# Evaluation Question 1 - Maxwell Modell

The first part of developing this film was developing the script. This is something which I have previous experience with. However, for this project I want to look in more detail at the theory behind short film scripts. To do this, I looked at two common screenplay structures, the standardized short film structure and the punchline short film structure. I then built my script around a variation of the two. The punchline short film structure is a very simple film structure based around two simple elements, the setup and the punchline. It is most often used for comic effect, as I know, having used this structure for my short film The Pursuit. The structure is designed so that the majority of film sets up something and then it subverts it for comic effect. This is effective because the root of humour can often be found in the unexpected. This is something this short film structure takes full advantage of. The standardized short film structure is a far more complicated structure than the punchline structure and is a variation of the three-act structure, but is also simpler than the standard version and acts more of a skeleton of it, without all of the subplots and the complexities. It is based around 5 main parts: the setup, the inciting incident, the raising action, the climax, and the resolution.
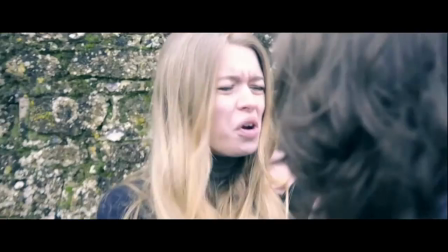(1:43)
Initial conflict between Casey and Clone 42 shows a glimpse of the society which exists within the movie universe.
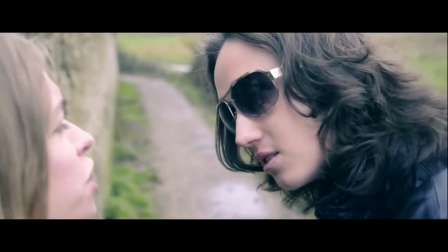(1:51)
Dialogue initially sets up the main character with reference to Gordon Anderson, setting up his impact that he will later have in the film.
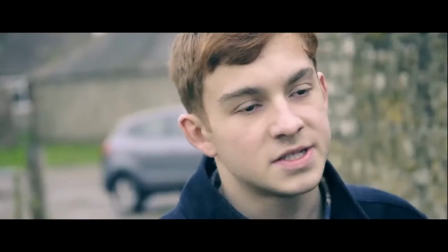(1:59)
It also sets up the key theme of abuse of power, with Clone 42 abusing his power over Casey.
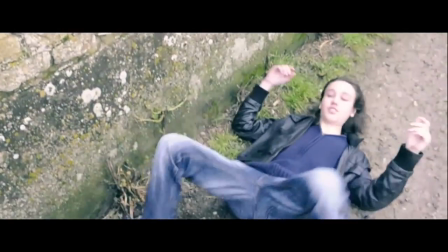(2:07)
The inciting incident in my film is Clone 48 taking out Clone 42's eye, which leads to him being imprisoned.
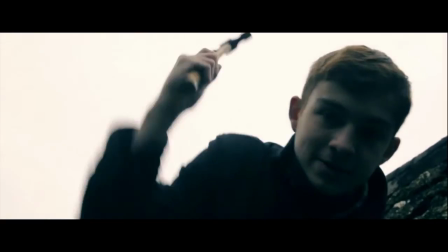(2:16)
This is the last part in the setup for the film, which then leads into the main body of the film.
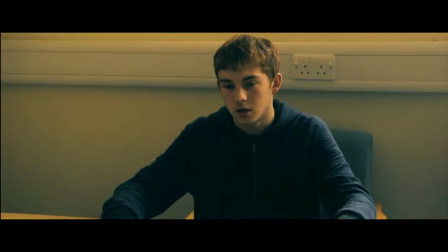(2:25)
This section of the film makes up the majority of the main body of the film,
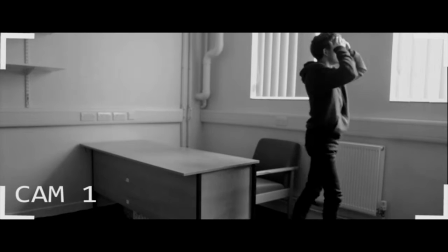(2:29)
which is the conflict between Gordon Anderson and Clone 58, while Clone 58 is being interrogated.
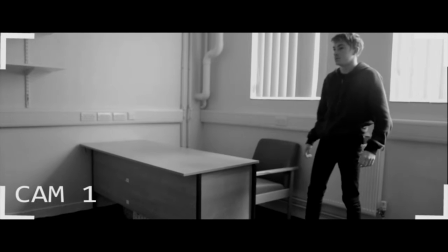(2:35)
In this section of the film, I increase the stakes, with Clone 58 originally not knowing what punishment he'll face for his crimes,
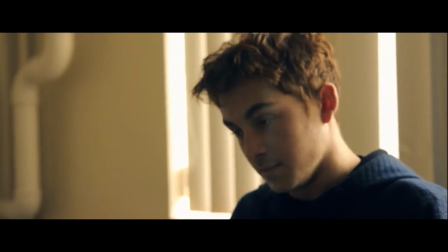(2:43)
and then realising the punishment he faces will be death.
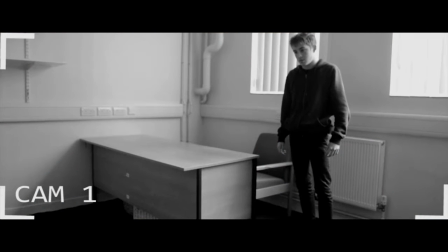(2:47)
This increases the stakes of the film to the highest point and allows the film to move into the climax.
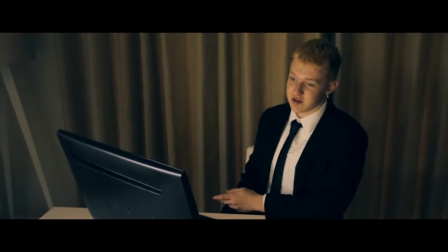(2:52)
In this section, I apply Blake Slider's primal theory,
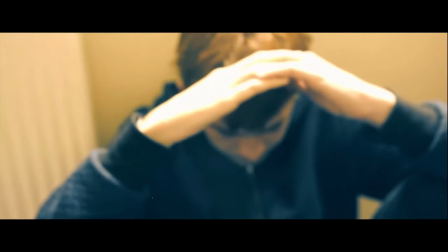(2:56)
which is the idea that the most effective character goals and motivations are primal instincts,
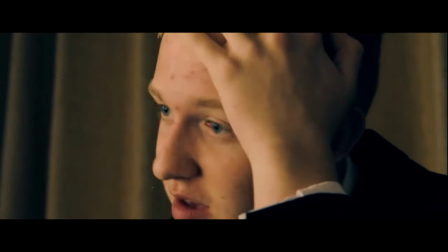(3:03)
similar to ones that a caveman would feel.
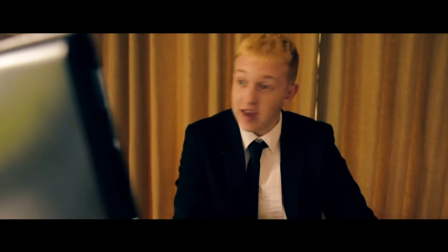(3:07)
This is the point within the short film in which I brought in what I'd learned from the punchline short film structure,
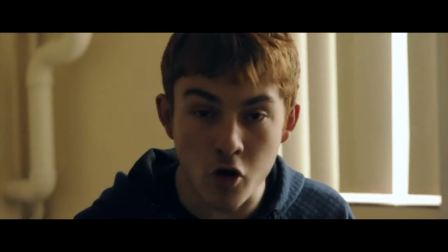(3:13)
by subverting the convention, by having the climax act as the punchline, subverting what the audience expect to happen.
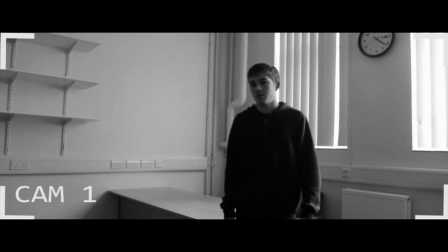(3:21)
The audience expect Clone 58 to face death, but instead Gordon Anderson is arrested for the abuse of power.
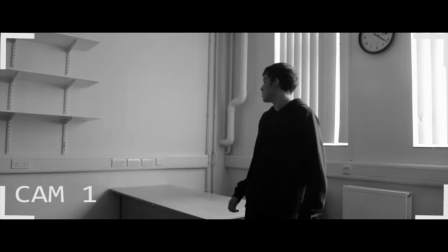(3:29)
This subverts the convention because although it works effectively as a climax within the structure,
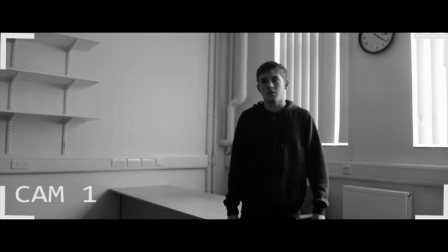(3:34)
it also subverts what the punchline short film structure usually does,
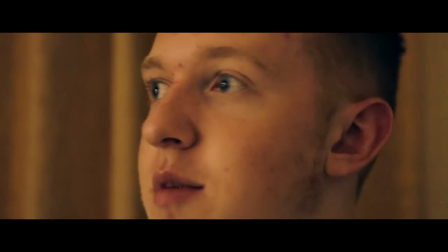(3:39)
creating comic effect, but rather in this instance creating dramatic effect.
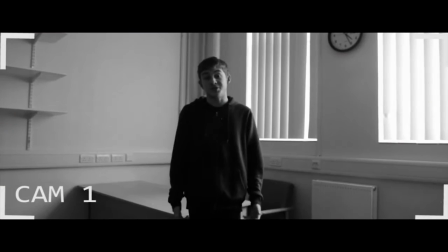(3:43)
This is something which, although it subverts the structure, allows the film to offer something unique. The resolution in this film is quite small and also ambiguous, as it leaves the impact on the system unclear. It also highlights the more personal victory of Clone 58 over Gordon Anderson. This is the centre of the personal story of the film, and highlights all of the themes which I was trying to portray.